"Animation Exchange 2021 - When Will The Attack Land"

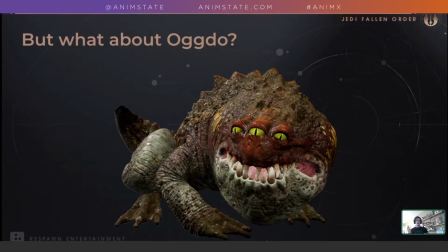980s
What do we do with something like him, or it, where the damage causer is not so easily dragged behind like a baton? It's the damage causer is a mouth, which is in front, and the creature is basically an enormous mouth.
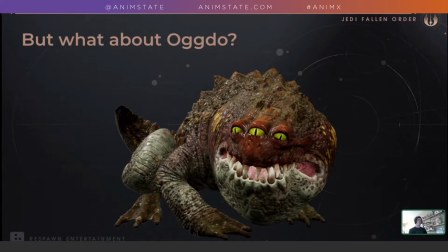994s
So how would we put that second anticipation in? There's a lot of different ways, but we actually have some good examples on another creature.
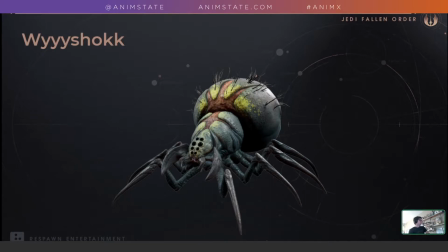1000s
So this creature, who I think it's Wyyyshokk, it was animated by Daesop Chang, and it's basically a big ball, and it has a tiny little mouth, and the mouth is in front, and it has some similar challenges that the Bogdo has.
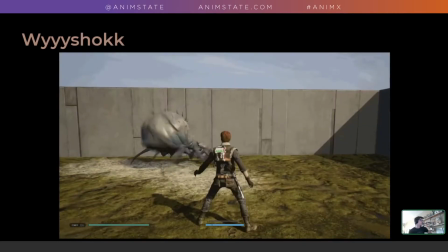1015s
So here we can see it's one of his attacks, and it comes up, hits Cal. This one I found fairly easy to learn the parry timing.
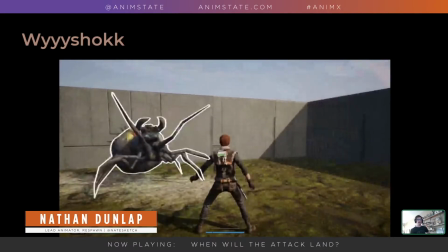1024s
And the reason for this is you've got your clear anticipation, where it raises itself up on its back legs, but instead of the mouth moving at him, the outside legs break the silhouette first,
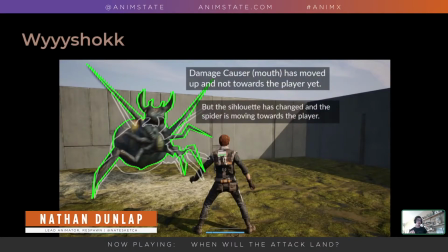1033s
and that indicates that it's leaving that reared up pose and about to drop down and cause damage.
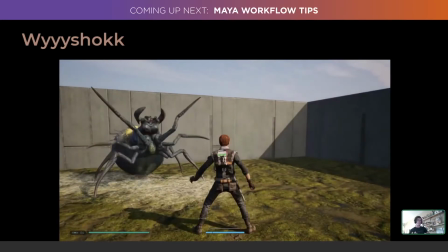1039s
So in this case, the mouth is kind of literally dragged behind as it falls down and as the legs anticipate.
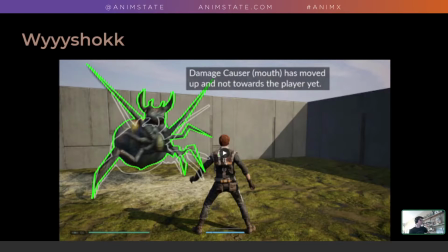1046s
So here's a good example, but the Bogdo attack doesn't rear up.
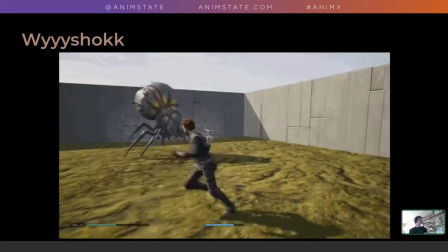1051s
But the Wyyyshokk also has a lunging attack. And this attack I also found, I guess, not easy to learn to parry, but
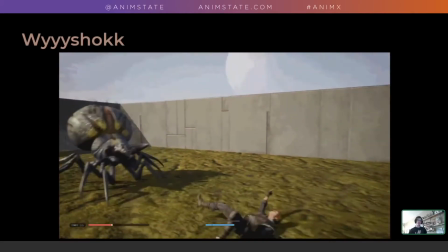1061s
it felt less frustrating and more like I was making the mistakes, and less that the game was sort of getting one up on me.
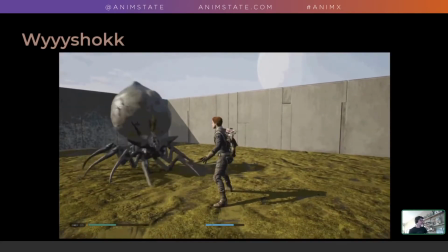1068s
It's very similar to the Bogdo's attack. The creature rears back, it's a big sphere, it has a mouth, and it goes forward.
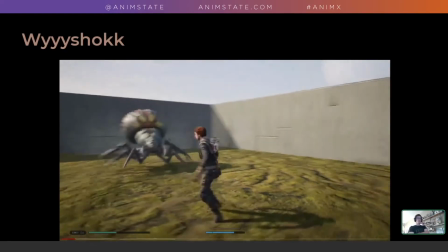1073s
There's a very clever anticipation pose that happens here, and you can see it where before it lunges forward,
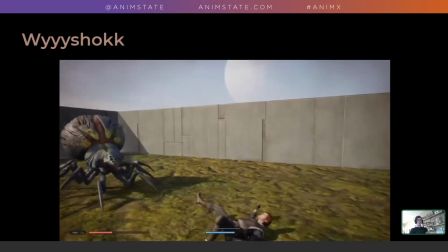1080s
it drops down and the big abdomen leans forward over the top of its back. And that's when the mouth jumps forward.
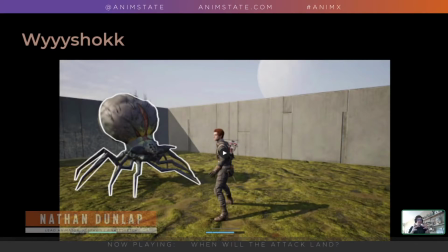1087s
So the mouth doesn't move forward at the player when it breaks out of the anticipation. The mouth actually kind of goes down, and the back part of the body, I will play this again, moves towards the player before the front part of the body does.
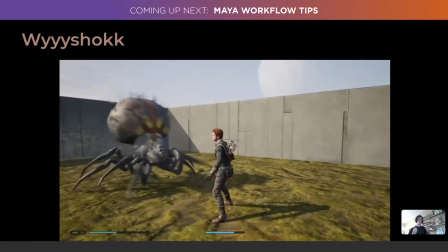1099s
And that little peripheral motion on the big abdomen helps instinctively tell the player that the damage is going to happen, and it's going to happen within like 2 or 3 frames.
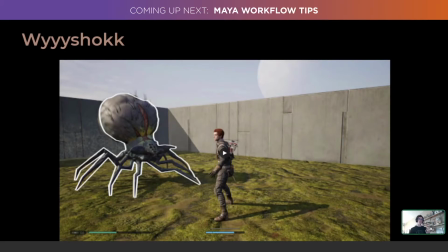1108s
And, you know, animating at 30 frames per second, that's a very small amount of time. So there are clever ways to break the silhouette, no matter what your creature is and no matter what it is. We're animators, we move things, we shape them around, we squish them. There's always a way to break that anticipation silhouette without taking the damage
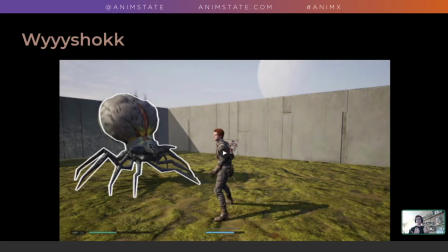1127s
causer, kind of awkward phrase, the damage causer, without leading with that. You can drag that behind, even if dragging behind kind of means keeping it just still in front and everything else moves in forward around it.
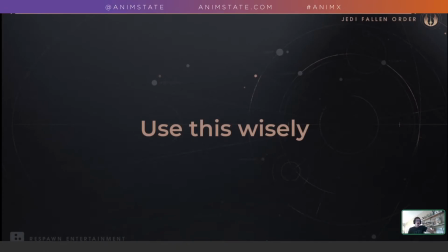1139s
So I will say, obviously, this is not a hard rule. This is something that I think people should know about and use wisely. It's a way of clearly telegraphing that the AI is leaving the attack anticipation and it's about to cause damage.
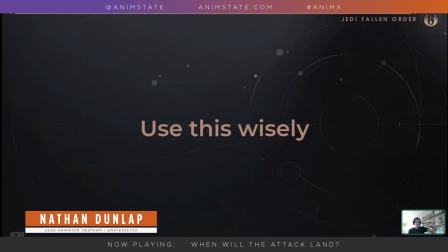1155s
You can use this knowledge for good by adding it into your animations so that the player will not feel frustrated, or you can use this knowledge for evil by not including this pose so that the player will be surprised by the timing and generally die a lot.
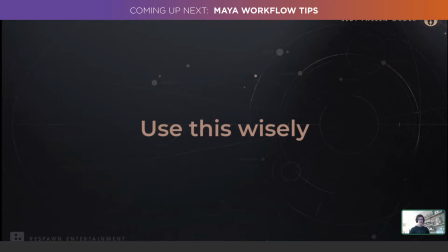1169s
But seriously, it's like any other principle, it's a tool to be used and not blindly followed. You can use this to as a fake out, where you would put this anticipation pose,
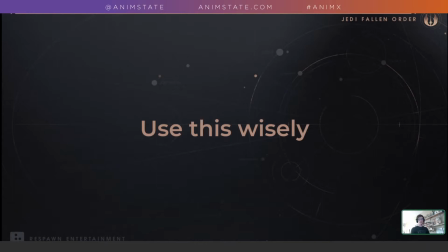1183s
breakdown anticipation pose in and not deliver on the damage and sort of trick the player into moving a certain way.
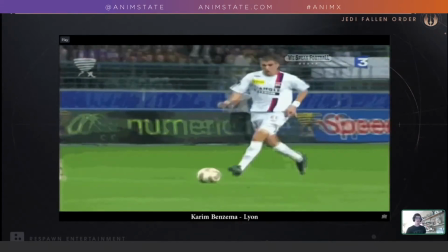1190s
And you see this in soccer all the time. I'm sure all the sports animators are nodding right now. But you see this guy fake out the keeper here.
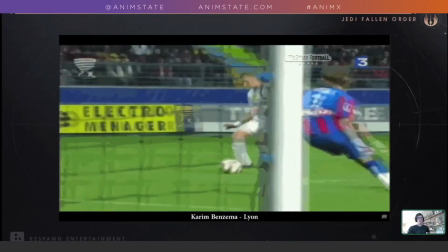1197s
And we're going to go into slow motion and watch this, and you'll see how he goes into an anticipation pose,
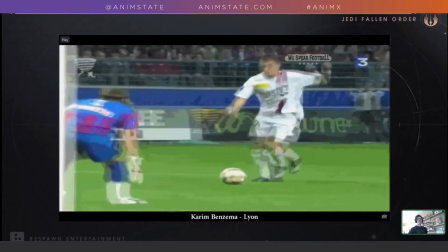1202s
does a second anticipation pose, and it's at the moment of the second anticipation pose that the keeper commits.
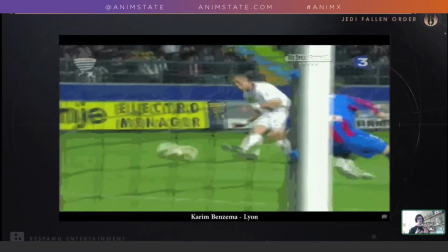1207s
And we're going to call the ball the sort of damage causer, because the ball is a thing the keeper wants to handle,
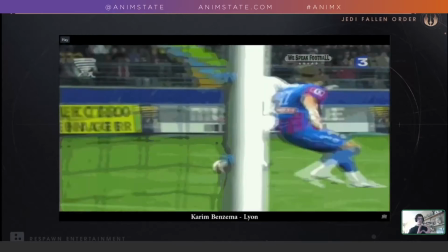1213s
just like a weapon or a baton or the mouth is a thing the player wants to handle and like deal with. So yeah, we'll move into this now.
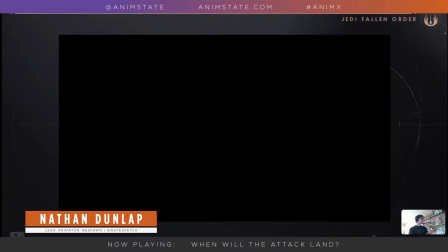1221s
You can see him come in, and right here, this is sort of his crouched anticipation pose.
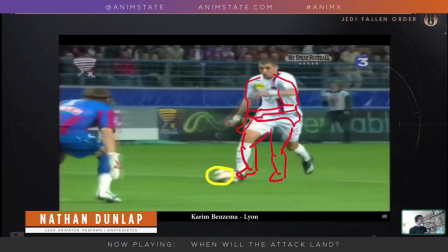1229s
It shows he's going to leave.